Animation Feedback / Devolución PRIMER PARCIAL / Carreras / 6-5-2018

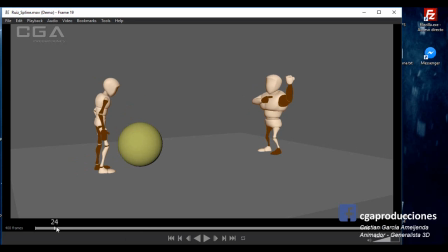O sea, el principio de animación de darle tiempo a cada personaje está perfecto eso. Lo que están fallando son otras cosas más sutiles. O sea, lo grueso funciona. La animación en ese sentido está prolija, ¿sí? ¿A qué me refiero con cosas más sutiles?
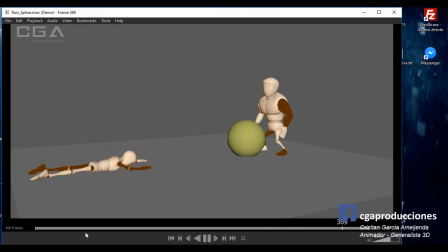Ahora lo voy a mencionar. Quiero destacar que esto pasa justamente gracias a que fuiste mandando cosas, fuimos corrigiendo, entonces las correcciones que quedan son mucho más al detalle. Vamos a ver. Primero, lo que me llama la atención es que acá en el personaje flaquito, fíjate las rodillas, se mueven solas, ¿sí?
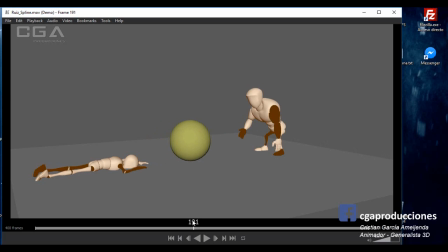Están bastante raros. Hay algunos controladores ahí que se piantaron y generan ese movimiento bastante extraño. Que físicamente es imposible, ¿sí? Bien. Voy a arrancar con el de la izquierda. Mira, mira. La pose de que mira y mira está muy bien, ¿sí? Pero ¿qué pasa? En el medio no pasa nada.
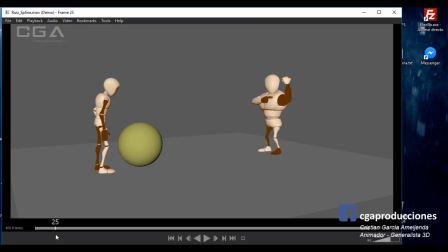Tipo, el personaje llega y acá queda congelado, fíjate. Está congelado en estos frames. Siempre hay que moverlo un cachito para lograr el metabolismo. Acá lo mismo, ¿sí? Pic, mover un cachito. Acá cuando se levanta y mira al de enfrente, está llegando pecho y cabeza al mismo tiempo.
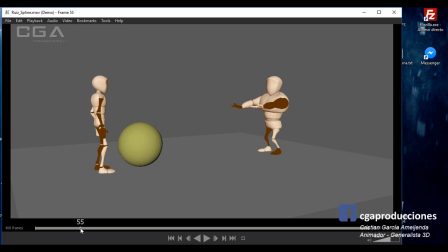Aunque sea con un desfasaje de 1 o 2 frames, hace que llegue primero el pecho, después la cabeza. Lo mismo acá, está yendo casi todo al mismo tiempo para adelante, ¿sí? Si se mueve todo para adelante, hasta podrías hacer que dé un pasito para también,
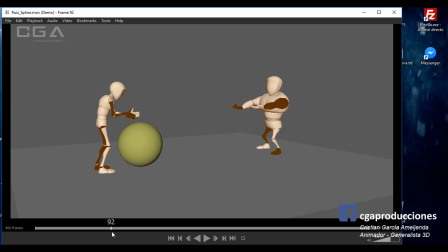para que no quede todo el tiempo clavado en el piso durante casi 4 o 5 segundos, ¿sí? En la misma pose de los pies. Acá podría hacer que me voy a preparar, bueno, doy un pasito hacia adelante. Cuando se frotan las manos está bien. Ojo nomás, fíjate ahí la colisión de los dedos gordos, ¿sí?
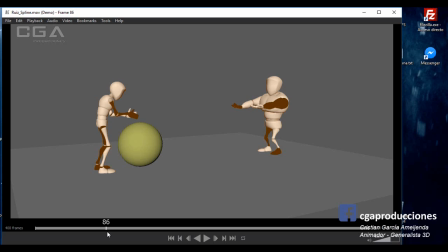Ojo ahí eso. Está bueno que le hiciste temblar los coditos un poquito y que estira. Eso está bueno. Me gusta la línea de acción de cuando cae, que te comenté y la corregiste muy bien.
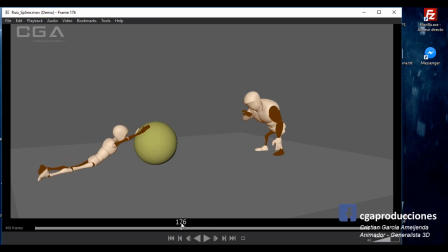Quizás hubiese estado bueno que cuando cae acá...
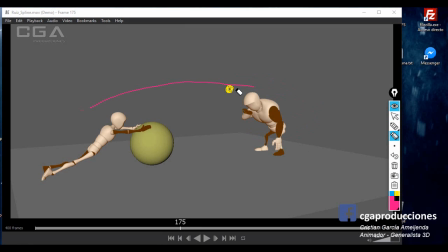un pie se pueda ir un poquito más para arriba, ¿sí? Como ahí. Más que nada para que sean distintos, o mejor dicho ahí, ¿sí? Para que caigan distintos ambos pies y no queden iguales, están casi ahora de una forma lineal.
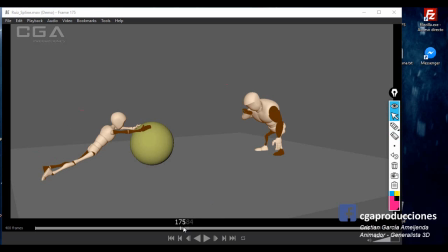Como que casi uno tapa completamente al otro. Eso, ¿sí?
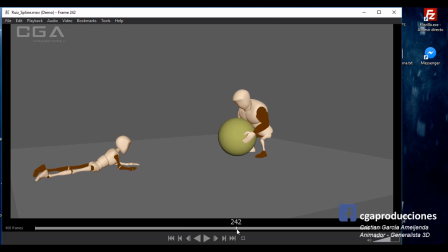Ojo acá, mano derecha, está colisionando en el piso, ¿sí? Detalle importante. El timing de la animación lo veo bien y lo veo prolijo. Repito, lo que me falta es metabolismo en los momentos que el personaje, acá por ejemplo, mira para arriba, bien, dale un leve movimiento al personaje de la izquierda,
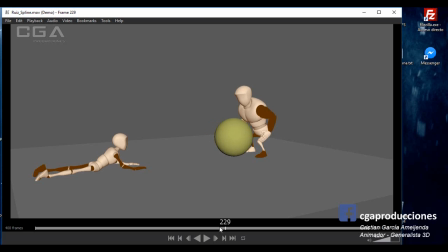¿sí? Que respire un cachito en el lugar, eso es lo que me está faltando. Voy con el de la derecha. Acá está moviendo solamente las manitos, ¿ves? Los dedos en realidad. ¿Y el resto del cuerpo qué? Falta eso. Muy bien el balanceo en la segunda parte, porque en esta no.
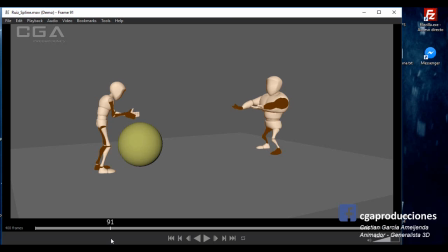Acá está moviendo la pierna derecha y el resto del cuerpo no se mueve, no se balancea hacia el lado izquierdo. Acá está bien, si ¿sí? Acá le diste un poquito más de movimiento.
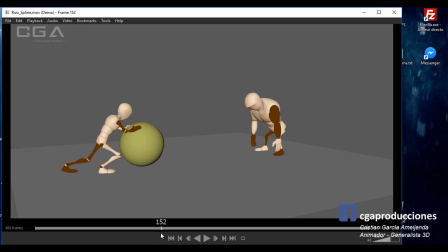Acá, ojo con el estiramiento de los ICAs, porque ahí lo estiraste demasiado y se nota cuando lo reproducís en tiempo real que hay un pop ahí. Fíjate. Ahí cuando despega de vuelta, cuando se vuelve a flexionar el brazo izquierdo, el codo, se nota, ¿sí?
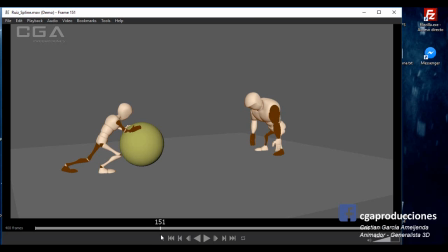La solución es nunca estirarlo así por completo o activar el auto stretch. Me pasa también que es como si las manos, y esto es lo que una de las cosas que me molesta, como que las manos no ayudan a contar, y las manos son una de las cosas más importantes a la hora de contar, ¿sí?